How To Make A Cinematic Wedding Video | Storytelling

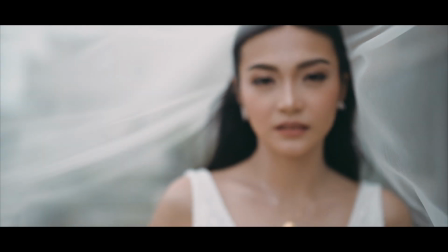0:05 There are many styles of wedding film out there, but in my opinion, storytelling is the most effective way,
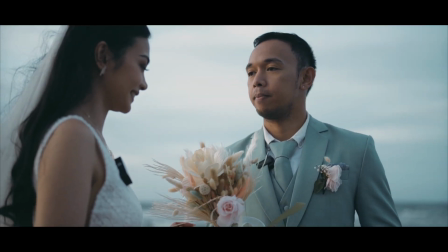0:11 especially if your target is to make your client emotional when they watch the wedding video.
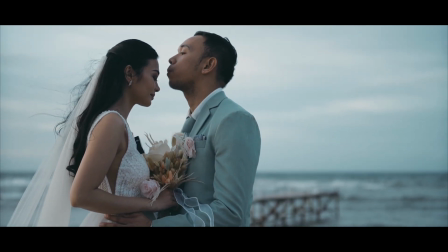0:17 So here are some of the important things when filming a story-driven wedding video.
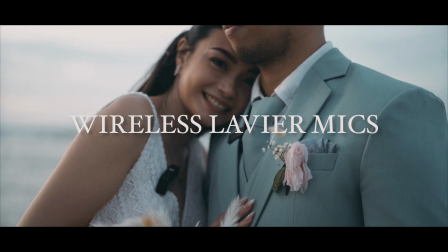0:23 Good quality wireless mic is a very important thing because this type of wedding film is built around the vows and speeches throughout the day.
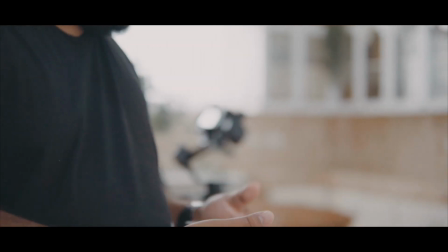0:32 Our team personally uses the Boya XM6S2 because the mics are very reliable and has a good quality internal mic.
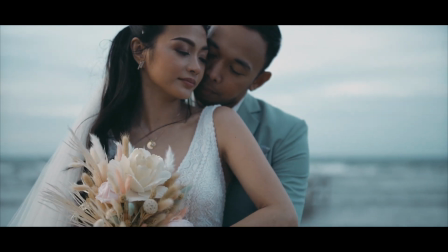0:41 Shotgun mics can be also an option, but there are situations that shotgun mics are not effective.
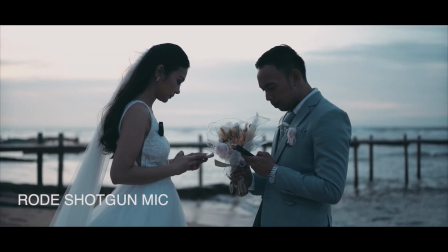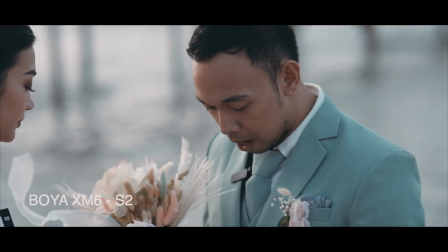0:55 That's why I treasure this so much because God blessed me with a beautiful and wonderful wife.
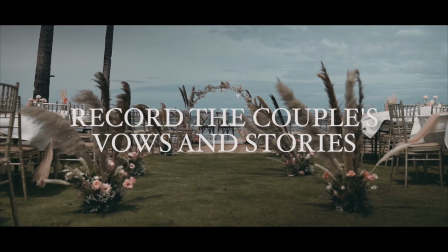1:00 Usually, I do this before the groom and bride goes to the church or ceremony.
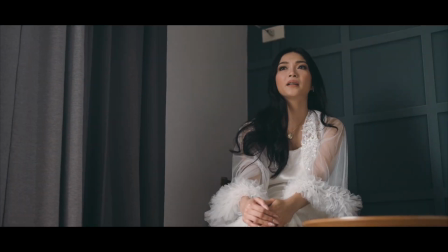1:05 I ask them how they met, what are the things they love about their partner.
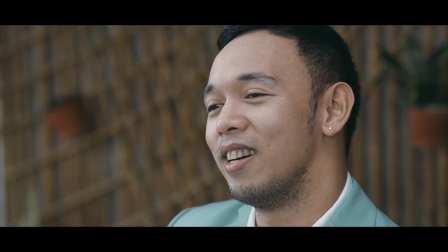1:09 Their confession will be used as the narrator of the wedding video and paired with related clips and wedding b-roll.
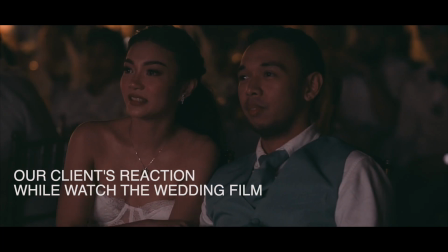1:15 This technique will for sure make your client emotional. That is why having a reliable mic like the Boya SM6S2 is very important.
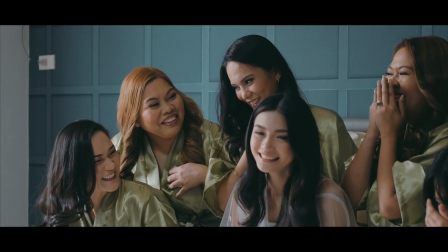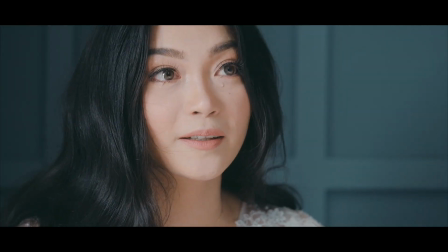1:31 Filming candid moments will make the story more authentic. Real emotion, real conversation.
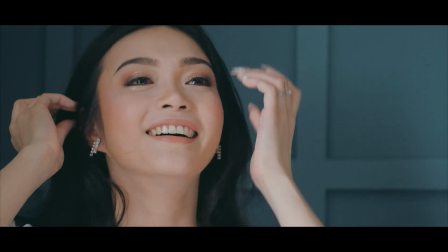1:37 Moments like this is priceless. That is why make sure to film this. Our job as the filmmaker of the wedding is to preserve their wonderful memories.
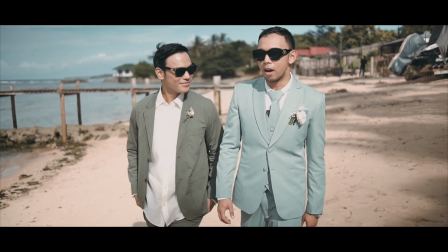1:45 This is what makes the wedding film more sentimental and completes the story.
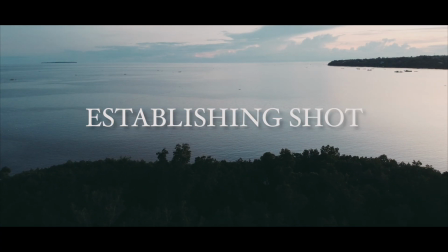1:53 Usually, I use establishing shot for my intro.
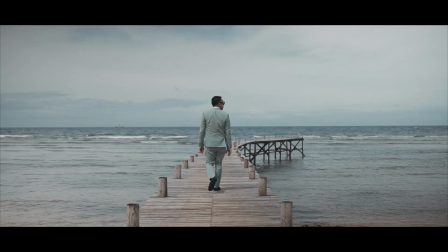1:56 It can be a drone shot or a series of clips that gives the idea where are the location of the wedding, what is around the location.
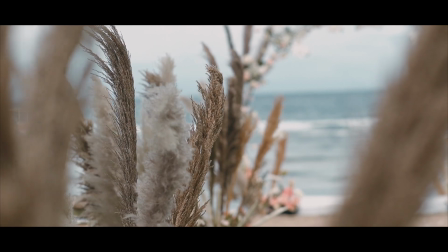2:05 Establishing shots sometimes dictates the mood of the video. So make sure to film a clean and smooth footage because this will be your hook for the intro.
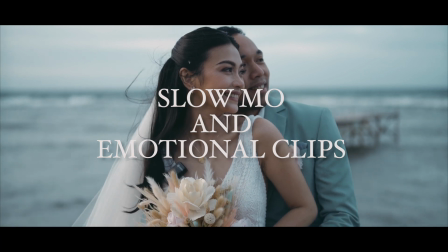2:18 Most of the time, emotional clips are more magical when it's on slow-mo.
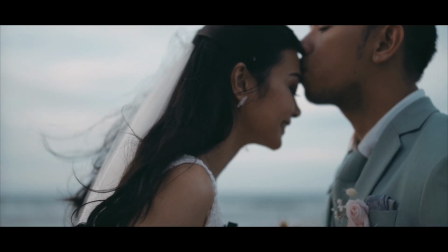2:23 Especially you pair this with emotional narration, you can never go wrong with this technique.
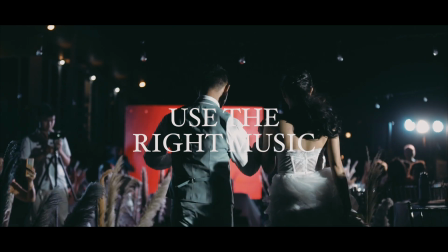2:32 Use the right music. Music is everything in every wedding film. It dictates the mood, the pacing of the video.
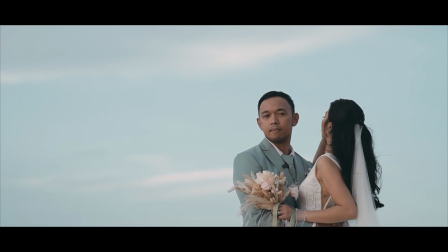2:39 Your music will be the driving force of emotional up-and-down feeling.
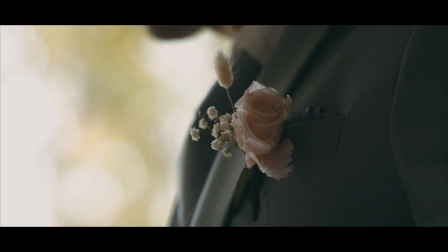2:43 Personally, we use Artlist for our music to avoid copyright issue and a wide range of music to choose from.
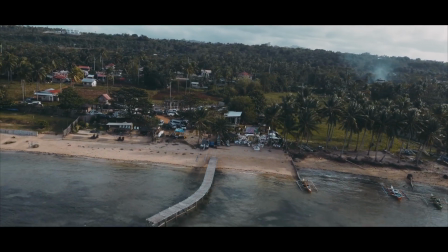2:52 Hopefully, this video will help you on your next project. Make sure to subscribe to our channel and enjoy the process of filmmaking.